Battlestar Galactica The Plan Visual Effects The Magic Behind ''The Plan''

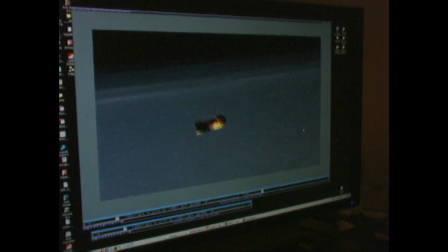502s
It's just shot out of the Bay Star, falls into orbit, just gravity taking it down. and as it comes down the cowling blows off and there's a shot of it where we're
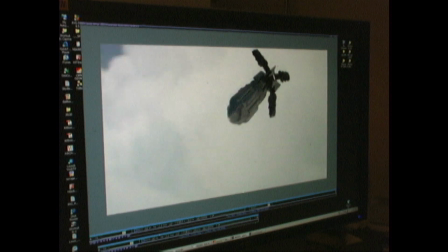510s
we're on it like this the cowling blows off and you see there's like six or eight warheads in it you go
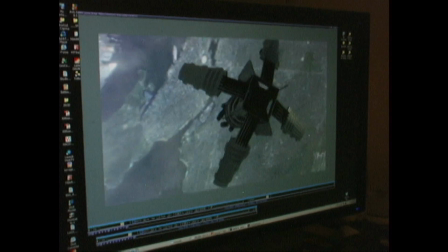515s
god that's just terrible then the secondary cowling blows off and you realize i think there's 13 warheads in it it's just nasty and it comes down boom all the missiles go away and so you realize that's 13 thermonuclear weapons falling in unison on the city so i think the vfx guys are brilliant
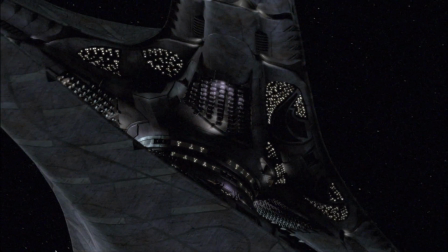531s
artists they do a great job and they're big storytellers are always looking to kind of enhance, you know, they never want to just use establishers or here's the flea.
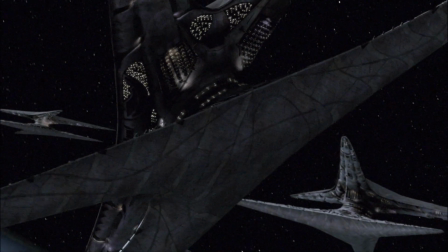539s
They always want to give us a little something more to help support the show and the story, which is great. Honestly, my main responsibility is making sure that the people who need to see the shots have seen the shots.
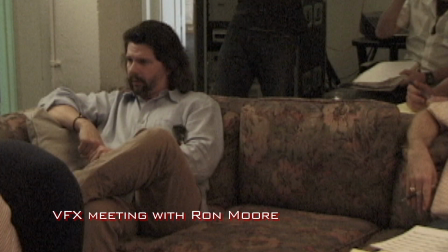550s
I don't want Ron or David to be surprised when they show up on the mix stage or worse off when they see it on the air.
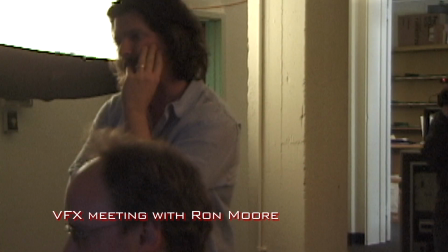555s
Like I never saw that. That's not at all what I had in mind. In this case, we sent it to Jay and Ron and David Ike and we get their notes back and and try to find some common ground that everyone agrees on. And it may take back and forth another week to three weeks, four weeks to get through producer's cut and make sure we know exactly what's going to stay in the show. And when we have a sense of how big the show is, is immediately turn it over to visual effects and start to lock plates, green screens, set extensions, things that are dependent on photography, and give all those plates to visual effects.
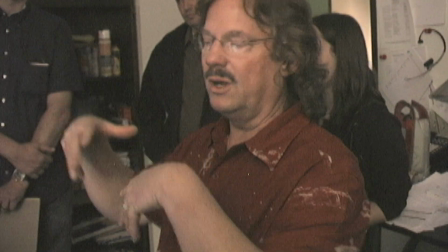590s
Jim created the huge nuke that you saw, but he created it in a way that can just be imported into the 3D space.
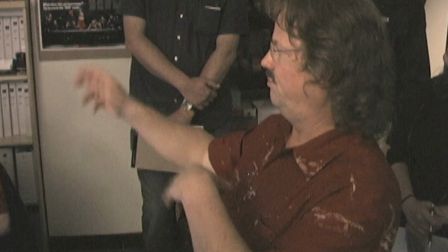597s
So we can literally take his work and just go over here, go over there, and reuse it. So once that process is done and the shot's approved, then it'll come over here and we'll replace all of the objects and build them up with all of the final models and everything, so it looks spectacular. Pretty much Kyle Toucher did an animatic for that. he had kind of a rough idea of panning up to see this big giant nuke so you felt like you were really in the heat of it and then gary went out and he shot a couple of live action well not live action but
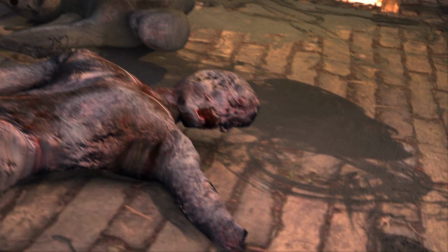630s
they're dummy dead bodies so we brought that in as a plate and then we erased the floor and we put it in a computer generated floor and then i added some
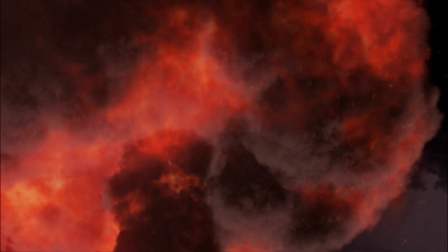637s
computer generated temples and fire and uh jim may created a computer generated nuke and we just kind of married the shot all together and then it was done more often than not when i get a scene it's already been been pre-vis, the basic animation's been set up, and so what I have to do is figure out what touches need to be added to it to fine-tune. A lot of times Gary will have, you know, specific things that he wants, like I want you to blow this building up, or I want you to, you know, give me fire here, or give me blood there. So I'll go in and spot all of those different places and figure out what I need to do.
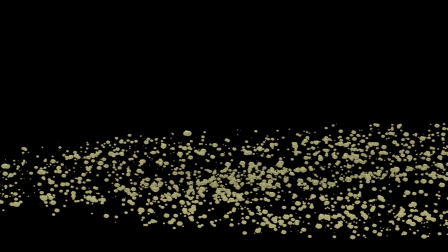673s
I spent a lot of time actually working on just doing ground pebbles and dust that the Cylons are kicking up as they're walking by. And it's not a lot of stuff that's very dramatic, you know, when you think about in the grand scheme of effects, but it's something that if it wasn't there, the audience would notice. So there's the 3D artist and they set up the shots, all of the effects, and they send it to us once they're done with it. And we take a look at the shot, we replace the geometry with the final geometry,
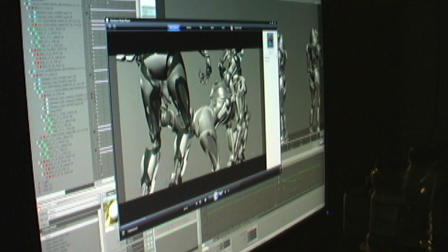703s
normally they put in previs objects just to kind of speed up render time and we replace
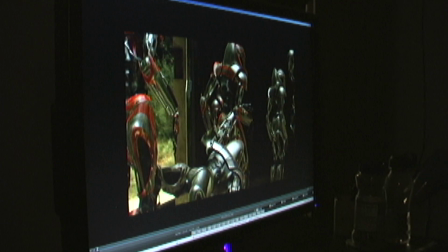710s
those objects with the final objects and we look at the scene and try to determine how we're going to break it out. Once the shot is gone into breakout we call it and that's where the guys go in and they actually separate out the elements into different passes so when we get a shot say of a centurion walking in a background.
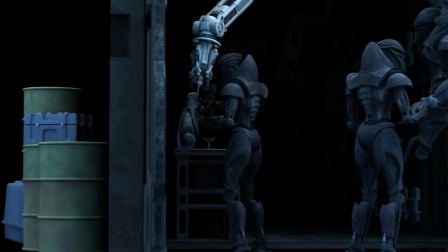731s
We'll have a pass that is called a diffuse pass and it'll be like shadow and shading and really flat muted color.
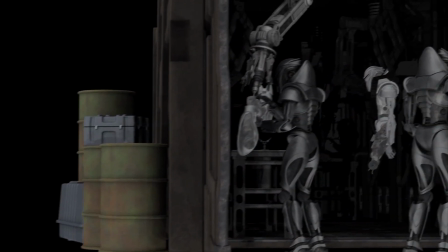737s
Then we'll have fill pass which we use we dial in just enough to actually fill in any shadow areas so if you have
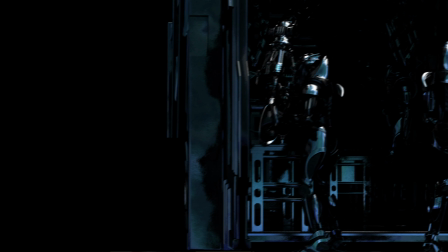744s
anything like really dark you want to be able to see anything because if it pitches the black it's gonna look really bad on TV you're gonna see really flat areas
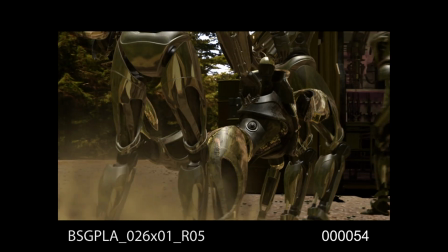750s
so you want to be able to see the detail in the shadows.